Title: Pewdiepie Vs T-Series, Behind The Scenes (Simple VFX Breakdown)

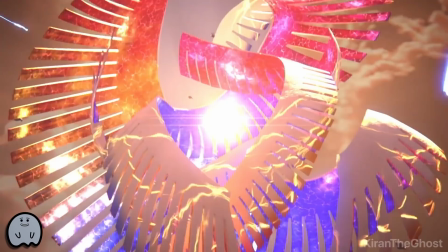249s
Now this part was really hard to do because you see each of these lasers have the text bot track to them.
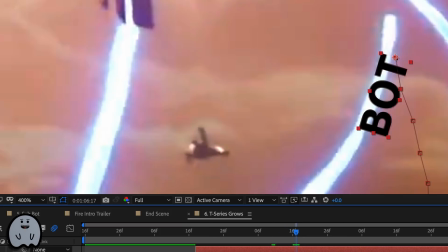255s
I actually had to do that frame by frame. So I'd go through, I'd move the bot over, and go to the next frame, then I'd move it over, and I had to do this over 10 times for every single laser beam.
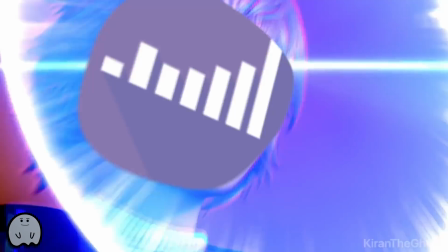264s
We have some more keyframing with Social Blade. Then we have this scene, the Mr. Beast scene as Link.
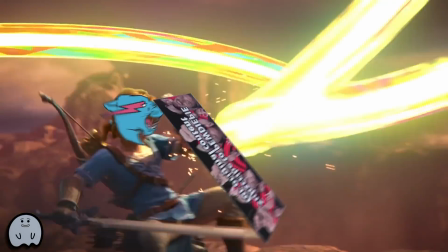271s
This is also one of my favorite scenes just because it looks so cool. And if you look closely, you can tell that his shield is actually the billboard that he bought.
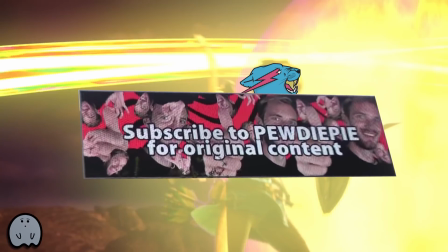279s
This was one of the harder scenes to do because I had to go through from my frame and move it in 3D,
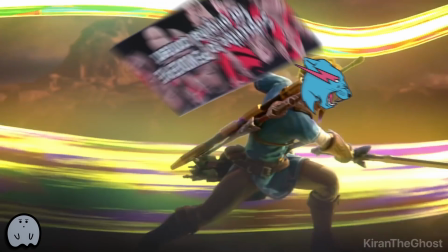283s
so I had to really rotate it and manipulate the billboard image so that it looked like it was actually his shield.
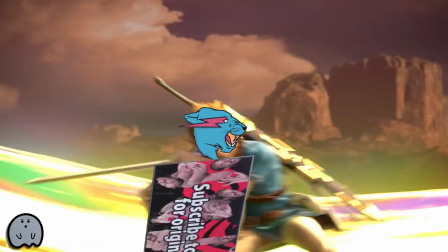288s
And also, motion blur is a really good trick to use. For example, this is the scene without motion blur, and this is the scene with motion blur.
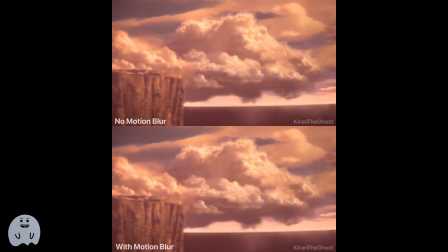296s
It really just lets the graphics mesh with the original video a lot more than feeling like things were just like placed on top.
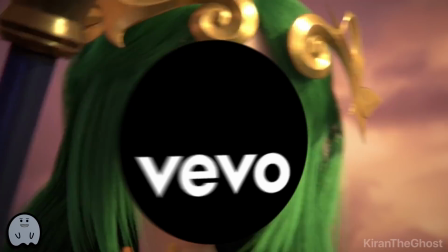303s
This is also a funny joke where I put Vivo trying to use American music videos against, T-Series Indeed music videos.
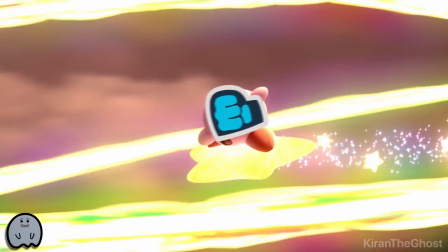311s
This is another cool Easter egg. As soon as Kirby disappears, I added these +1 mil text to each star.
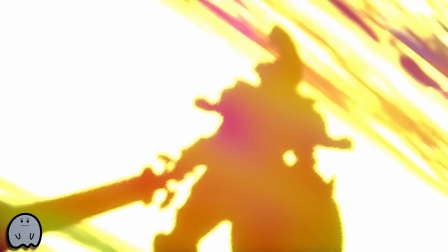317s
This is how many subscribers he was gaining. This was pretty funny. I don't know if anyone bothered to pause and see this, but I added that in.
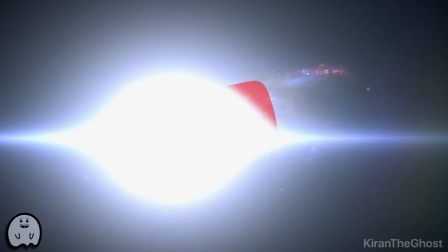324s
This is also pretty cool. Basically, you just do a really rough mask of the explosion, so that way it looks like it's going right on top.
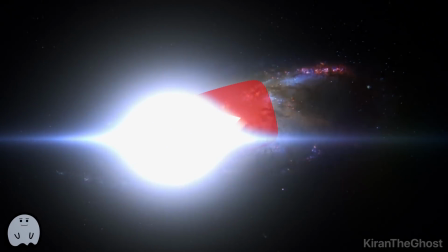332s
And use a lot of feathering. That way it doesn't have sharp edges. The mask just feels natural, like it's going on top of the logo.
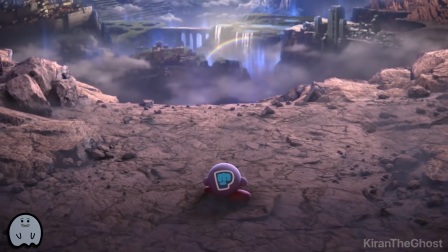340s
Yeah, this last scene was probably the coolest one of all. It was actually the first scene I did.
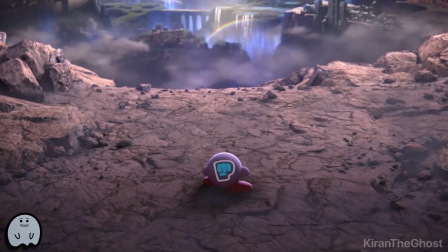345s
That's sort of like a proof of concept that what I was going to be doing was worth it at all.
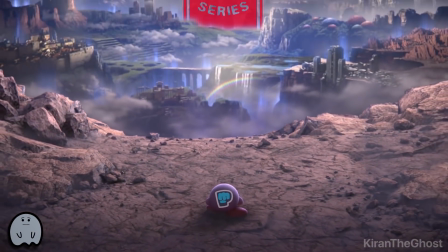348s
And so this is actually the only scene that I used 3D motion tracking for, because the camera moves slow, there's not a lot of motion blur, so it actually works.
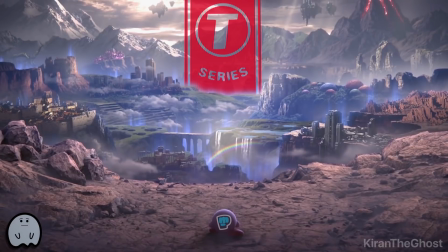357s
So for those of you who don't know what 3D motion tracking is or how it works, basically the software will automatically pick up distinguishable points.
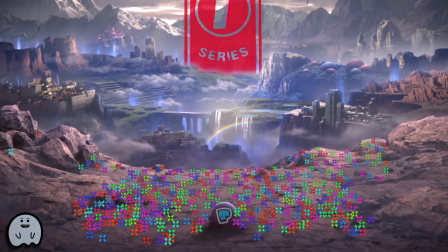364s
For example, on the ground, you can see how it picks up certain features,
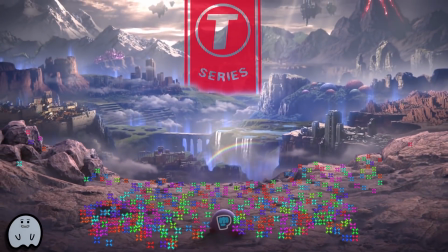368s
and it'll recreate an artificial camera and recreate its movements, its rotations, so that you have like a fake camera in your program,
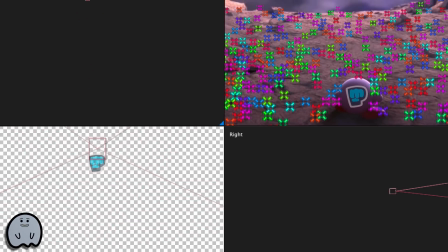377s
so that when you add in objects like the T-Series and Brofist logo, it'll be as if it was in the real scene.
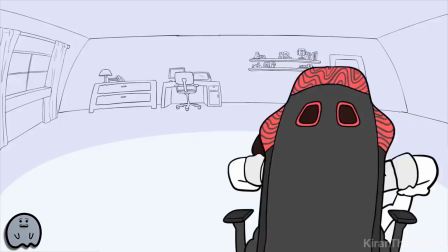383s
And yeah. The last thing was like these things. This is actually like a variation of the newcomer meme I made.
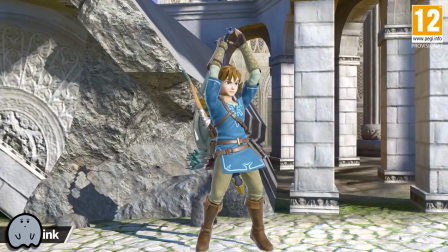388s
You might not have noticed, but this kind of design I used is actually mimicking the design they use in Smash Ultimate when showing off all the characters.
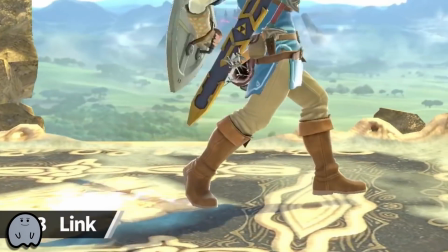397s
But I thought that was pretty cool. And that's how I made the video.
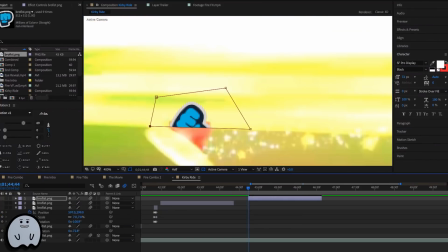400s
It's honestly pretty simple, but like the work is just extremely monotonous, so you have to be prepared to do that.
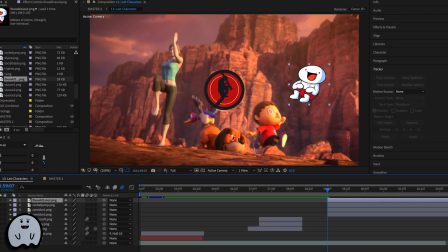406s
For example, halfway through the video,
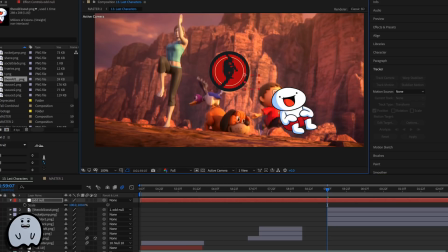409s
I felt like coming back to life as a human just so I could die again because of how brain dead and monotonous the work was.
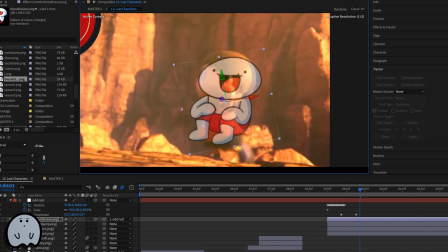417s
By the way, that was a joke. Don't take it too seriously. It wasn't that bad, but yeah, that was a quick overview.
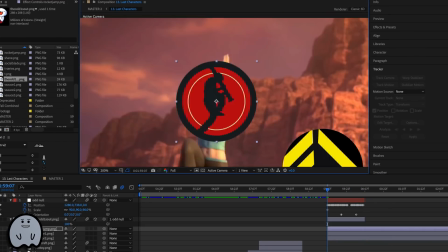424s
So thanks for watching, and I'll see you next time in an actual animated video.